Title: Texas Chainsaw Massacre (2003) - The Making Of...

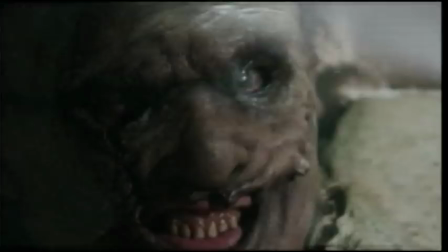Marcus has a choice to either have his eyes closed so you can't see anything, it's like hollow sockets, or you get his eyes, because his eyes are really bright blue, so they can stream out of it.
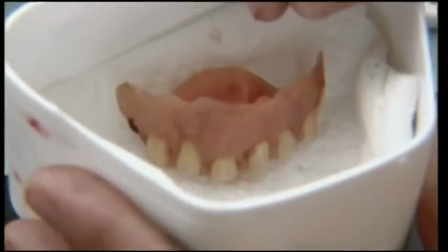These are Andrew's leather-faced teeth. This is made from a dental cast.
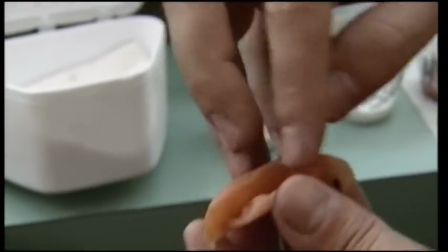His mouth. Teeth are sculpted on top, so on the inside, this is an exact duplication of his teeth, so they fit him just like a glove.
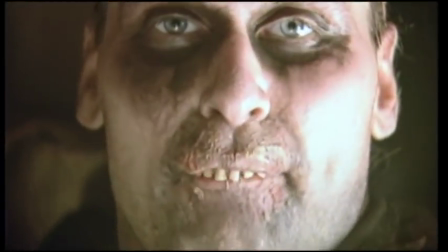And then done like a diseased sword makeup, a lot of open sores and little pus balls and just really chapped up lips.
Scott, I love being in your capable hands.
I do that in the morning, and he can go and do whatever he needed to do.
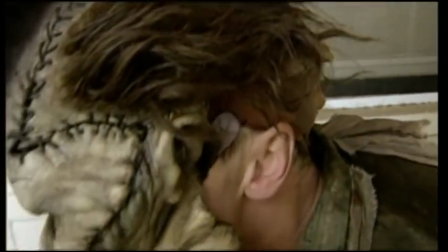When we would get ready to shoot the scenes, that's when I would put the masks on him. And the masks were just slipped over his head.
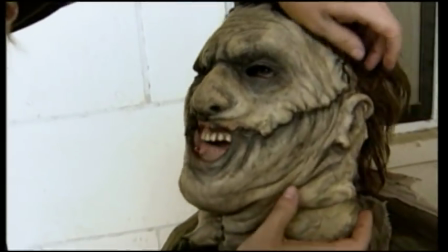They conformed to his face, so they fit his face just right. And we would just strap them up the back.
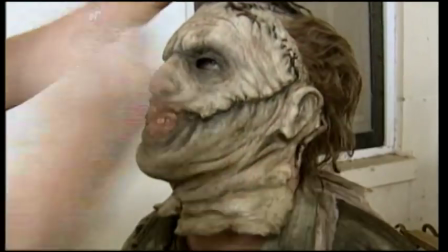Comb his hair, make sure it looks right, and he was good.
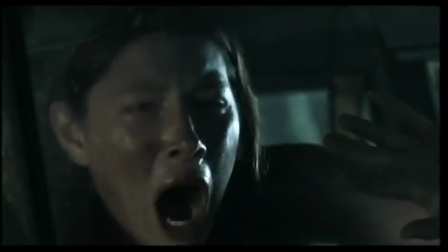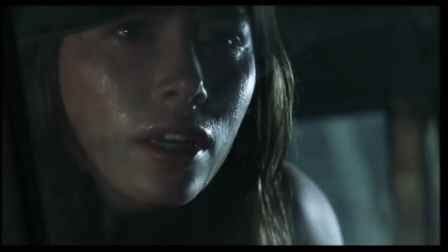The Balfour mask is terrifying. Just gives everybody a time to go,
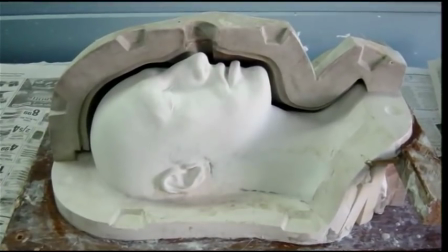Scotty and I did a life cast of Eric Balfour. He came in and we put what's called alginate on his face and actually got a perfect duplication of his face.
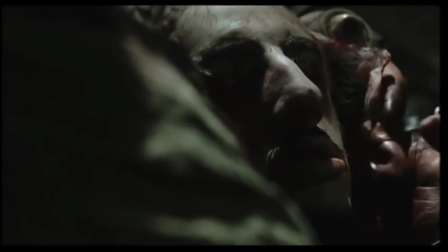And we made that into a silicone version of him. Do some stitching here and here, rip the eye lid a little bit.
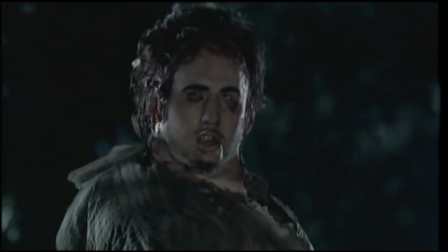Throw some blood on him and, you know, kind of wet it down, give it that moist look. Eric was freaked out.
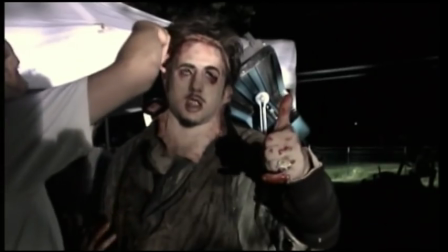Watch me on HBO. Are you good? 6 feet under.
The silicone mask was definitely the hardest thing to work in.
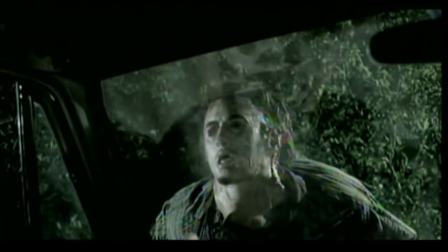The silicone doesn't breathe at all and has horrible visibility.
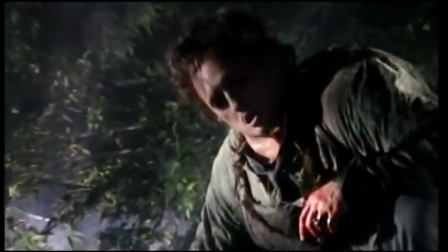There's a scene on top of the van where I have that mask and it's very limited visibility and I have to jump off the van with a 35-pound chainsaw,
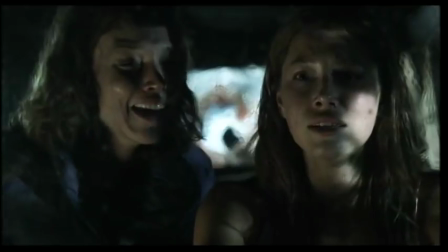and that was one of the scarier moments. This is the chainsaw movies.
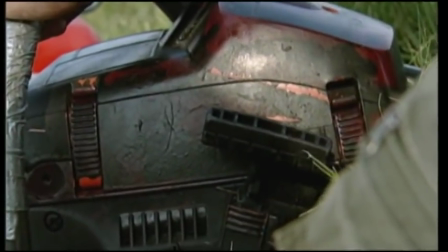We needed to make sure that it was right. The chainsaw itself, we basically wanted to be true to the original one.
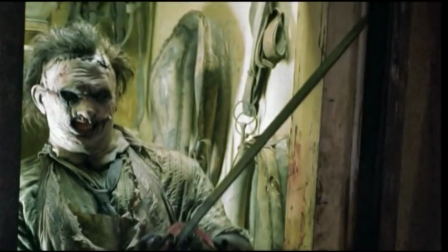We looked for chainsaws that were period. We looked at the different sizes of blades.
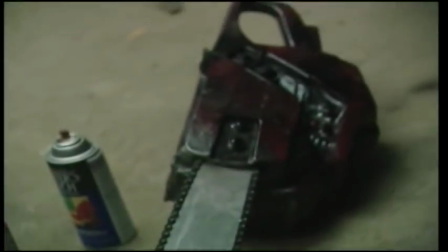We ended up buying new chainsaws, scenicking them to look as if they were from the period.
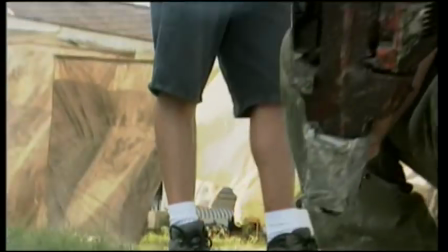We probably had approximately 10 chainsaws throughout the whole thing. Like Tiger Woods, yeah, has his clubs. One of my main decisions on every given shoot day would be, well, I guess we take the rubber one that spouts smoke, and then for the next take, we take the real one without the teeth. Most of the time, he did have a real running chainsaw without the chain spinning.
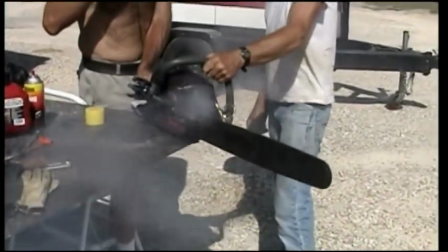We modified it so it would smoke or it would spark or whatever it needed to do at that point.
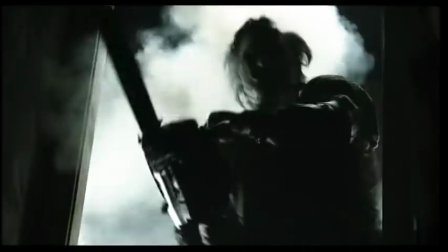Very heavy. It literally weighs about 35 pounds. It produces a massive amount of smoke, although it makes it challenging to work around.
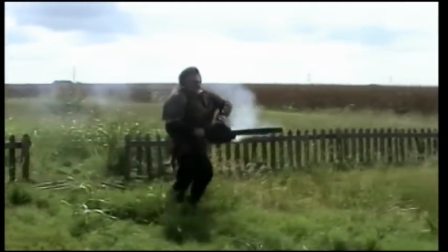That's only because full blast chainsaw trigger is the only way to go when you're chasing somebody and you want to be scary.
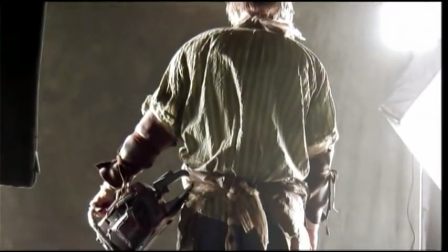We had a work chainsaw, and by work I mean fake.
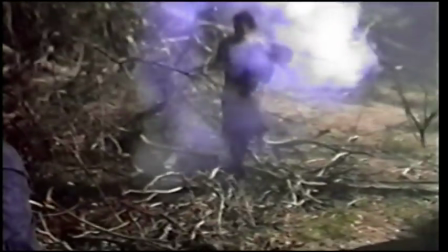You can pose for pictures with that, but you can't cut through trees, cut through walls, cut through legs.
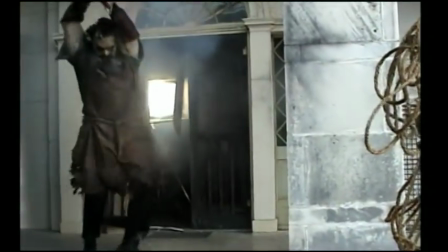And those are real chainsaws, make no mistake about it. We also had chainsaws that we used bicycle chain.
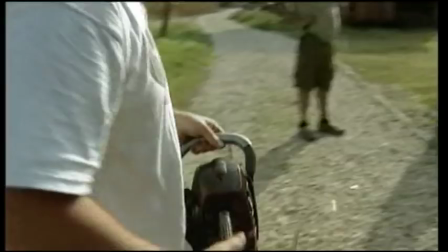A bicycle chain will look like a chainsaw when it's moving, and it won't be as dangerous.
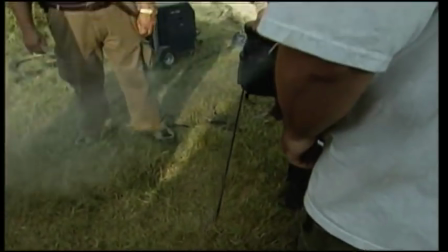So, Marcus, I have a real chainsaw here with no blade on it. But nobody can be hurt, right? Nobody's going to be hurt. That's what I want.
The guy wanted to work his own chainsaw.
The saw is family. Where is my saw?
I had to become one with it. I had to learn how to make it my friend because I am Leatherface.
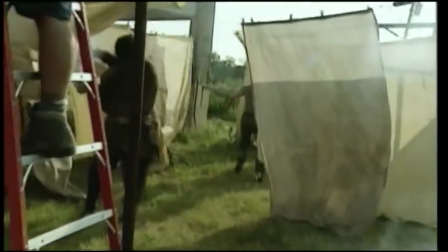Leatherface's best friend is this chainsaw, and that has to really come through. That Leatherface knows his saw.
Ah!
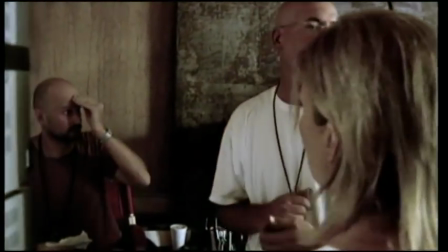Cut, we got this. Cut!
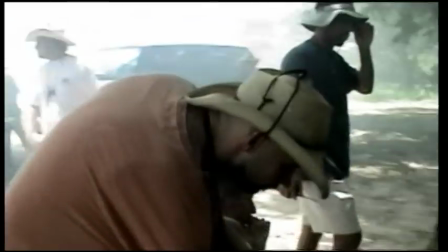What I did really early in this process was I wanted to pull myself out as a director who gives micromanaging directions.